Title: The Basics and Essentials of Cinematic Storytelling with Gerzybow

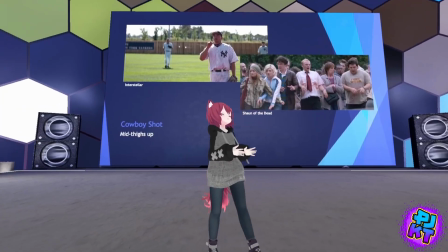1250s
It's a bit of a rare kind of shot, but it's something that you see here and there. Followed by that, we have an establishing shot,
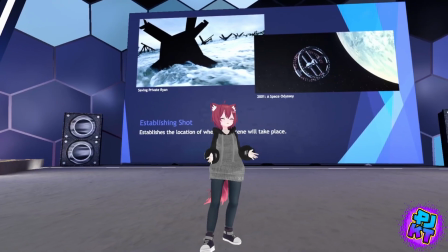1258s
where, well, kind of in the name, establishes the space of your scene, the location of where your scene is going to take place. And going from establishing the space, we also got our insert shots. Insert shots are a pretty unique one. In some ways, this can be a little hard to describe, but to kind of put it briefly, an insert shot is basically like an extreme close-up of a certain part of your scene that relates to your master shot.
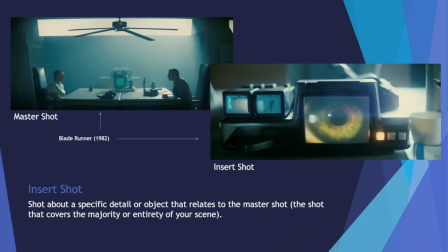1287s
Your master shot being the shot that takes over the majority of your scene.
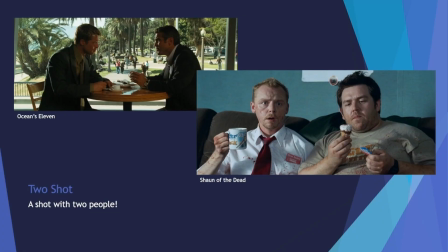1295s
But let's say you want to frame two people, like maybe more than one person. Well, you got yourselves a two-shot, where you got both characters taking about an equal amount of space in your scene.
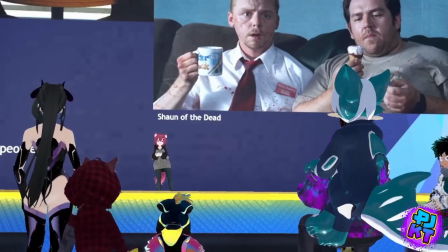1305s
And you can also do this with more than two people too. You could do a 3-shot or a 4-shot or even an entire group shot.
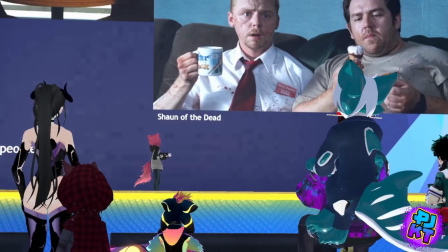1314s
Apologies. But let's say maybe you want to get even more unique about it. Maybe super experimental. Well, you can also do a POV shot. And what's really cool is that you can also tell your story in first person, like in this example here from Hardcore Henry. Or maybe you want to tell your story in third person, like an example here from Enter the Void.
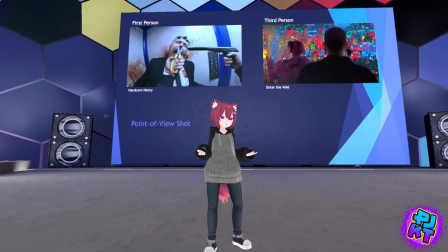1333s
And yeah, and with the power of what we do here in VR, you can actually you don't even need a stream camera.
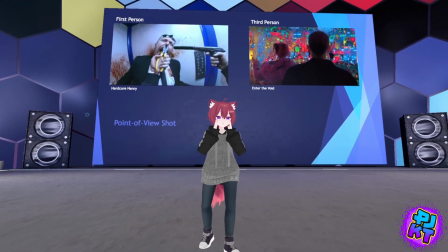1340s
You can probably even tell your story with using just your POV even.
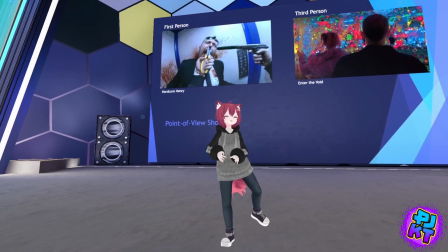1346s
But let's go back to like taking things back.
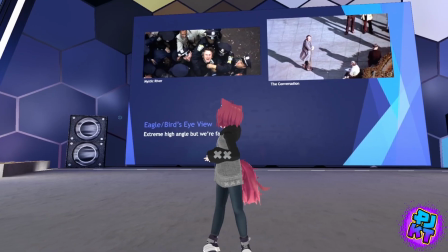1351s
So for example here, we have an eagle or a bird's eye view.
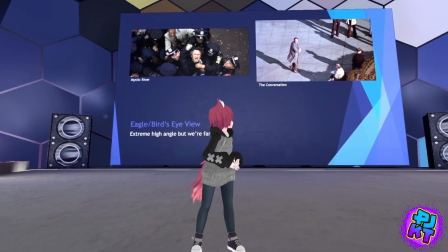1354s
Now this one's kind of like an extreme high angle, where it's basically very far away.
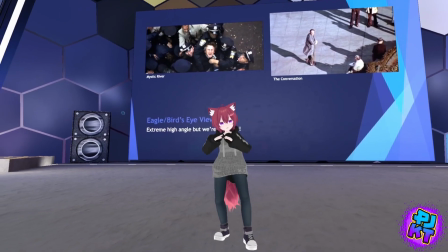1361s
Maybe you want to make the audience feel like they're kind of peering in on something from very far away.
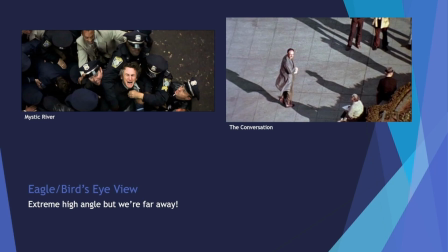1366s
Maybe almost like they're a spy, like in this example here from the conversation. Or maybe give the audience a sense of kind of like a God's eye kind of view. Almost like a sense of superiority, like an example here from Mystic River during a very emotional scene. And next time we're going to cover angles. So we're going to cover like how different ways you can kind of angle your kind of camera. And so to kick things off, we have an eye level angle, where basically everything is level. At the end of the day, there is an even playing field. So it's really this is pretty common for a lot of your shots. So whether it be something like, well, yeah, just keeping things level really. Apologies. And so how about we get a little low? Maybe like a low angle. Maybe you want your character to feel a sense of power, or maybe have a sense of suspense or an epicness to your scene. And well, that's where low angle can come in.
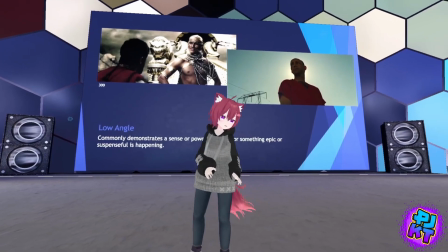1433s
Oh yeah, there he goes.
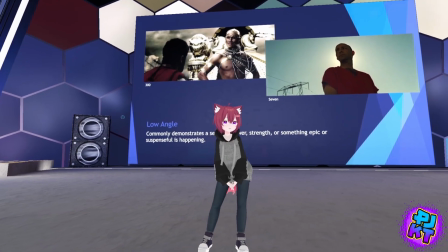1438s
But let's say maybe you want to get a little higher. Maybe you want to go with a high angle.
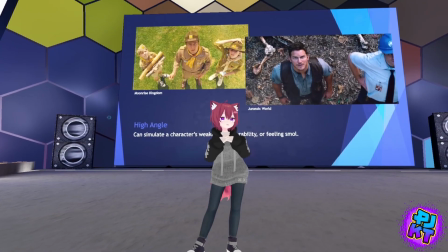1443s
What do you want to do with a high angle? So maybe you want your character to feel a sense of inferiority.
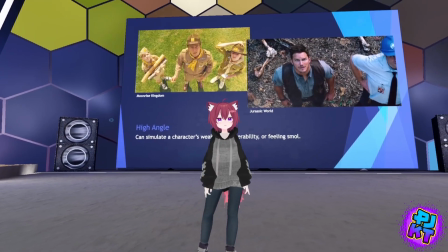1449s
Maybe they're in a tough situation and they feel a little bit weak. Or maybe they're up against some really big odds. Maybe you want to make them feel a little small. But how about we get a little weird here? How about like canted or Dutch angle, where the camera's just framed just off at a low angle to get the feeling of uneasiness or disorientation.
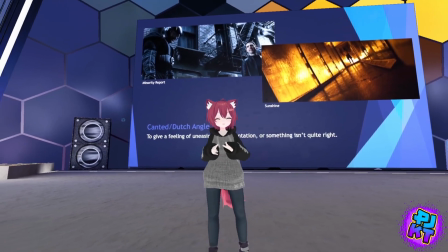1475s
Maybe something isn't really quite right, or something is just a little off about something.
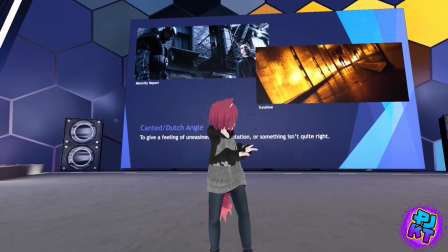1479s
And that's where something like a canted or Dutch angle can come in.
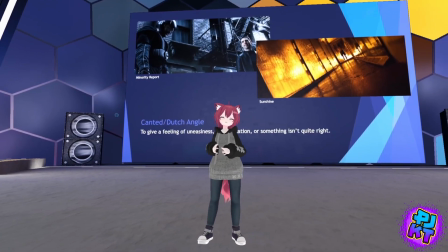1486s
And now we move into camera movements. So there's a lot of different ways that you can move your camera in order to really tell your story the most effectively as possible.